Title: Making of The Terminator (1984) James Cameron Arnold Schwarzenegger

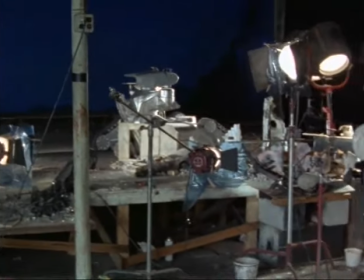(39:29)
We first built a three-foot platform, which all the miniatures would be shot on.
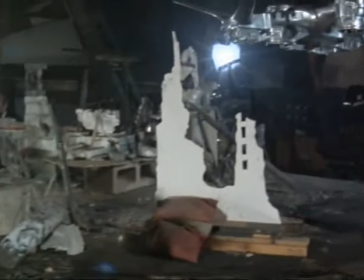(39:35)
And in the background were cutouts of ruined cities, and in the foregrounds you had ruined buildings and skulls and things of that nature.
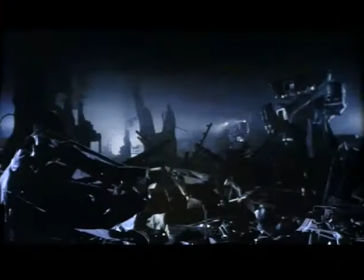(39:43)
We forced the perspective a lot because to have the distance that appeared there, we had to have far larger stages in distance.
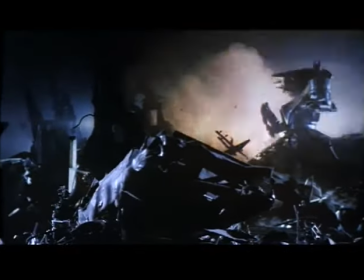(39:51)
So the backgrounds were generally a smaller scale with cutouts,
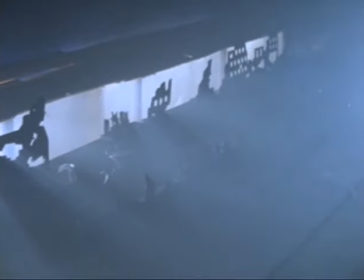(39:56)
and usually foam core or cardboard in some cases, just to make the silhouettes for the backlight.
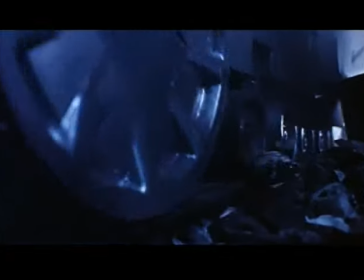(40:02)
The skulls that the HK rolls over were, you know, about this big.
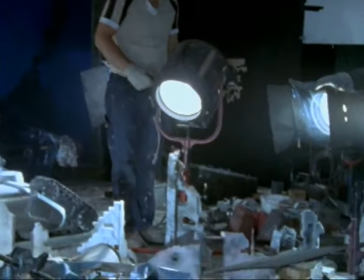(40:08)
and also in some of those shots we we had a larger scale in the foreground like shooting across
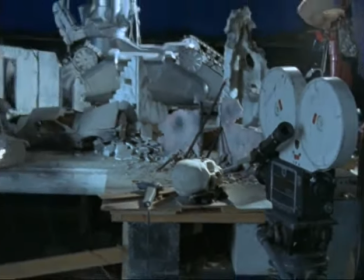(40:15)
a skull that was right in the foreground something I couldn't do with one of these little ones and still hold the depth of field. Gene is master of force perspective photography and with a full size human skull in the foreground and little
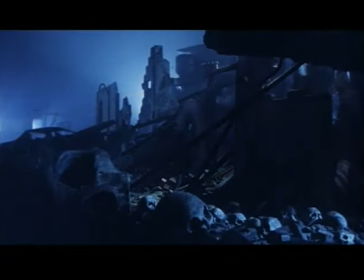(40:29)
skulls no further than a foot away gives it the illusion like there there's a ton of them first of all but it's real skulls. One of the problems with that is that you're in on many of those close shots were on wide lenses that a lot of handheld work where I'd be in within 4 or 5
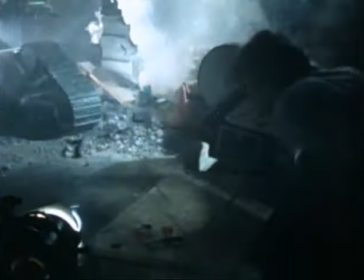(40:46)
6 inches away from the models shooting high speed at generally I mean anywhere from 80 to 120 frames a second
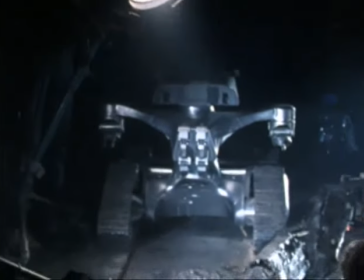(40:55)
the sets were very hot we had to have lights really pounding in there.
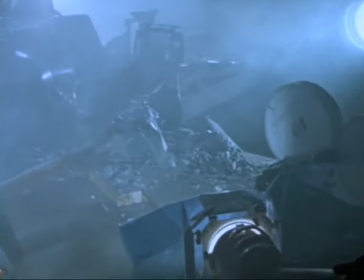(41:00)
In order to maintain focus and depth of field so that it didn't appear to be miniatures, you had to have a real high light level.
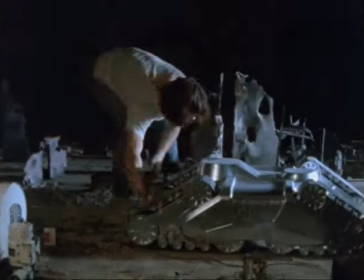(41:08)
When it came to building these hunter-killer tanks, we literally built them from the ground up, meaning that once the treads were finished,
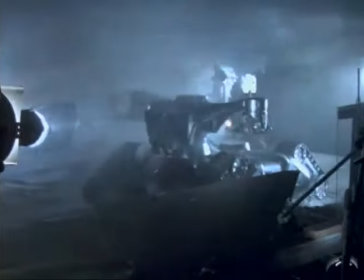(41:16)
then we'd go in and shoot those scenes and then a portion of the body we'd shoot those scenes and then eventually the top section and then the head was was
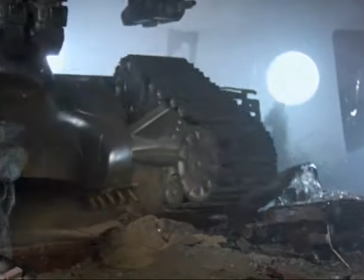(41:24)
radio controls it had to be built in stages because there wasn't any time and we we had to start shooting right away because of a lot of scenes
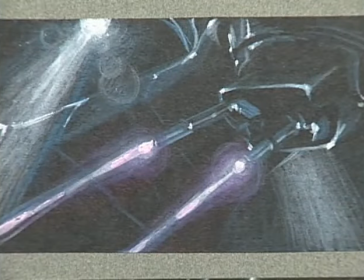(41:32)
that required opticals the lasers jim had a you know vision of what he wanted the laser looked like and not just a just a single
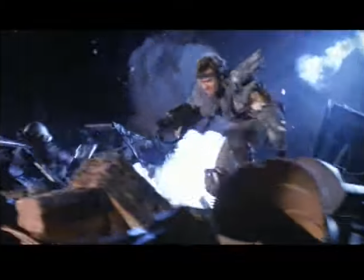(41:39)
line that glowed he wanted them to have a lot of depth complexity he had a color that he was really working for an awful lot had to go through an obstacle
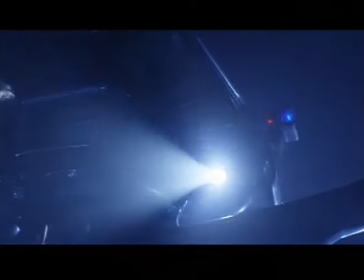(41:48)
to put the lasers on most of the search lights though were actually accomplished on set within the smoky environment we had.
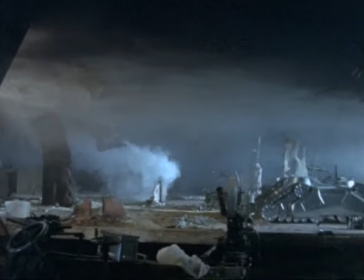(41:57)
Smoking up the stage was to hide basically the cutouts in the back because the set was forced perspective.
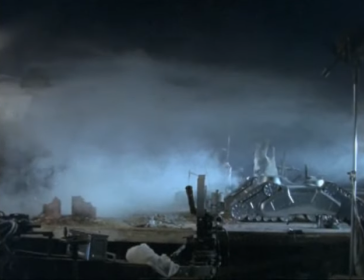(42:05)
The entire depth of the set was approximately maybe 16, 18 feet.
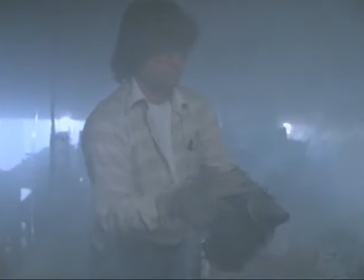(42:10)
So we had to give it distance, and the way to do that is to create this atmospheric haze over the entire set to give it scale.
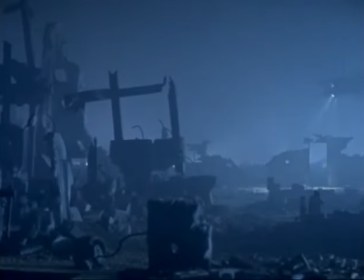(42:18)
We used a lot of cracker smoke, but also we were still occasionally using when we needed it thicker, gummola bantam, which is a bee smoker thing that you actually burn charcoal. And if you're Catholic, you know what the smell smells like.
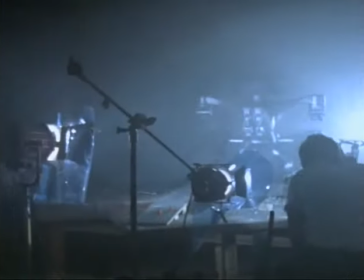(42:33)
We'd be sucking in this smoke every single day, and it was as hot as hell out there in Burbank during the summer.
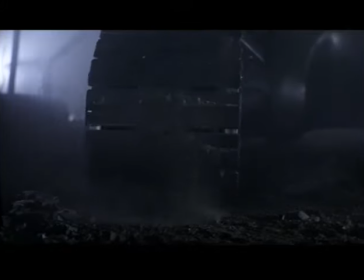(42:39)
The grenade that goes underneath the tank treads was just a two-inch little set piece,
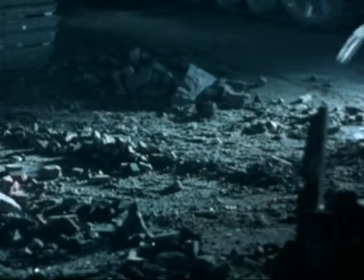(42:46)
and to try and get it to go directly underneath the treads was a pain in the ass.
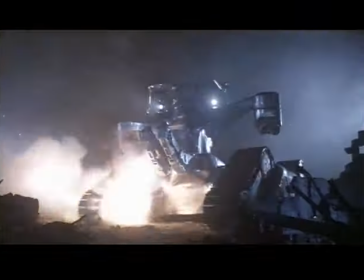(42:52)
I think we got it on the 26th take. You wanted the explosions to have a lot of energy and punch.
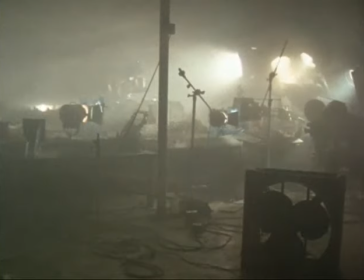(43:00)
The nucleus of an explosion is always usually a bright orange-ish look to it. What I added to this charge were two AG-1 General Electric flash bulbs,
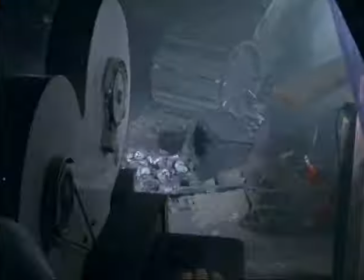(43:11)
And to create that orangey effect was an orange amber gel over the flash bulbs.
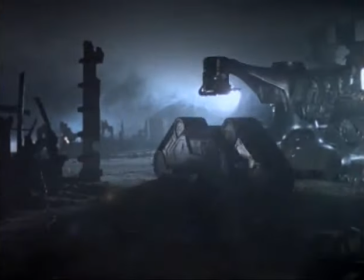(43:17)
I would have the flash bulbs go off first and then the explosion.
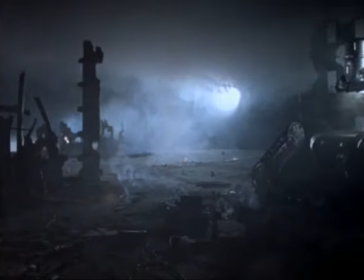(43:21)
And what I would do to create a fiery effect was to use, of all things, walnut dust.
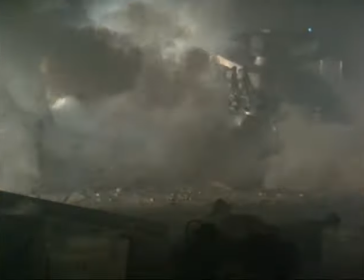(43:27)
And walnut dust, once it's atomized, will create a fireball.
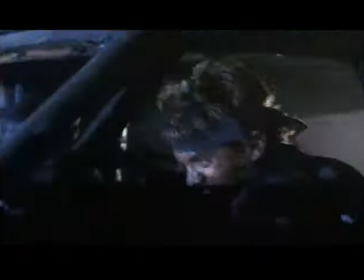(43:34)
The Flying HK wasn't also completely built.